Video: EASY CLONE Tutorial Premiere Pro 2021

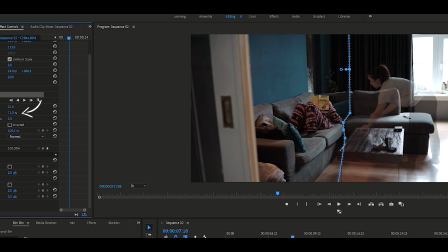[4:12]
We are not going to touch mask opacity because we want the opacity to be 100, because it needs to be the exact same as our base clip. You can use mask expansion if you found out that you created a mask that's either too close to your subject or too far away. Lastly, the mask path is if, for example, you are moving around and you need the mask to move with you, that is when you want to use a mask path.
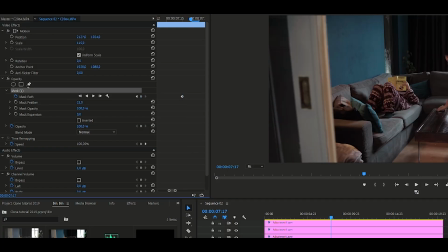[4:38]
Enable the keyframes by clicking on the clock so it turns blue, and then every time you change the mask, you will only change it for that frame. If you're not enabling mask path, every time that you change the mask, you will change the mask for the entire clip. So by enabling mask path, you will only change it for that particular frame. Before we move on to our second clone or our third clip, If you like this video and you want to see more tutorials like this, make sure to hit the subscribe bell and the notification bell. Hit the subscribe button and the notification bell if you want to be notified. And let me know in the comments if you have any suggestions for any cool tutorials that you would like to see.
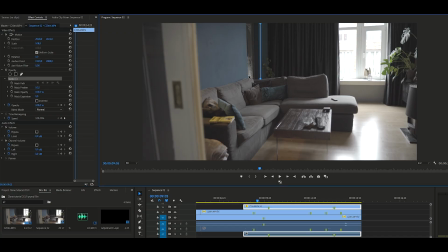[5:21]
Now it is time to go to our second clip, and this is me stepping out of my bedroom asking for advice.
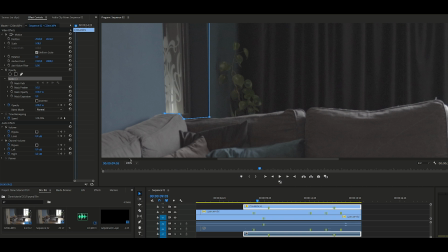[5:28]
So here we do the exact same thing, and for this one I'm just going to create a small mask. As you can see, it is really easy, but you have to plan your shot before shooting it.
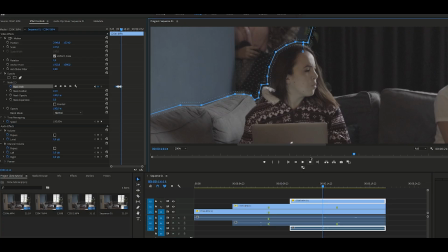[5:40]
Because if you're not doing that, what can happen is that, in my case, I could be sitting up straight, and then when I come out of my bedroom, I would have to create points around my head and enable a mask path and then change it frame by frame by frame.
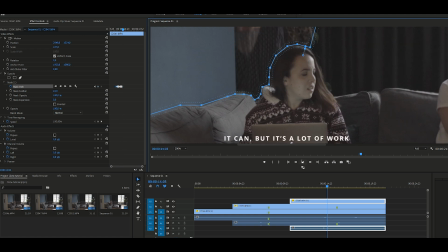[5:55]
And this is very time consuming and it's not gonna look that good. So therefore, make sure that you plan your shot before shooting it. Don't just start shooting it. That is fine, but it may happen that you end up regretting not thinking about this beforehand.
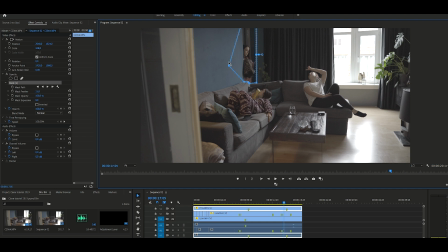[6:11]
As I just said, I created a small mask around the door, but I didn't take into account the shadows. So therefore, we're going to expand the mask a little bit, and also we are going to change the feather.
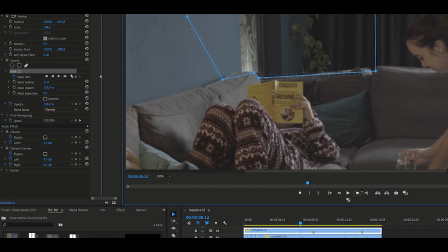[6:23]
And we're going to create a mask path for this one. All right, let's check if it's good now.
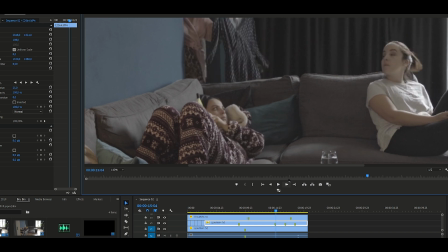As you probably noticed, my footage looks really flat, and that is because I shoot everything in log. So right now, I'm going to color correct and color grade the clips, and I'll see you in a second.
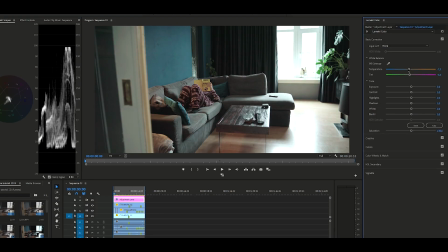All right, the color correction and color grading is done, and now it is time to add our sound effects. And in my case, I turn on, or one of my clones turns on the TV.
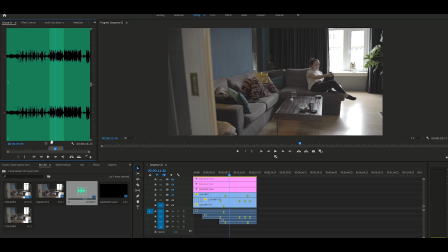[7:03]
So I grabbed some audio, which I imported into Premiere, and I'm going to put on the timeline right now.
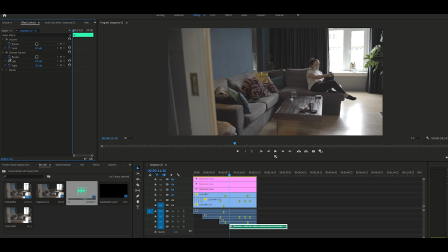[7:09]
First thing that we're going to do is we are going to change the channel volume. In this case, my TV is on the right side, so I'm going to make sure that the left side is completely muted. Then the right side, I'm just going to lower down to, I don't know, I just usually play with the numbers until I'm satisfied.
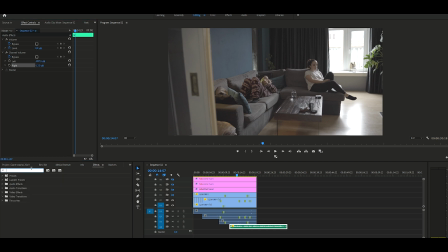[7:26]
All right, I'll leave it at 17. Now I'm going to add an effect called low pass, and this just makes it sound a little bit more realistic. I don't really use a set number for this, I just do whatever sounds good to me. If you like this video and you want to see more videos like this, I mean, you already know what to do and I already said this, but I'm just gonna do it again. Make sure to hit the subscribe button and the notification bell in case you want to be notified when these videos come out, and we can see each other in the next video.
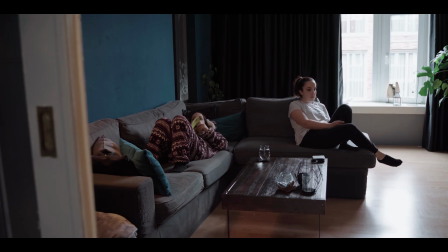[7:56] Do you think I should go for this one or this one?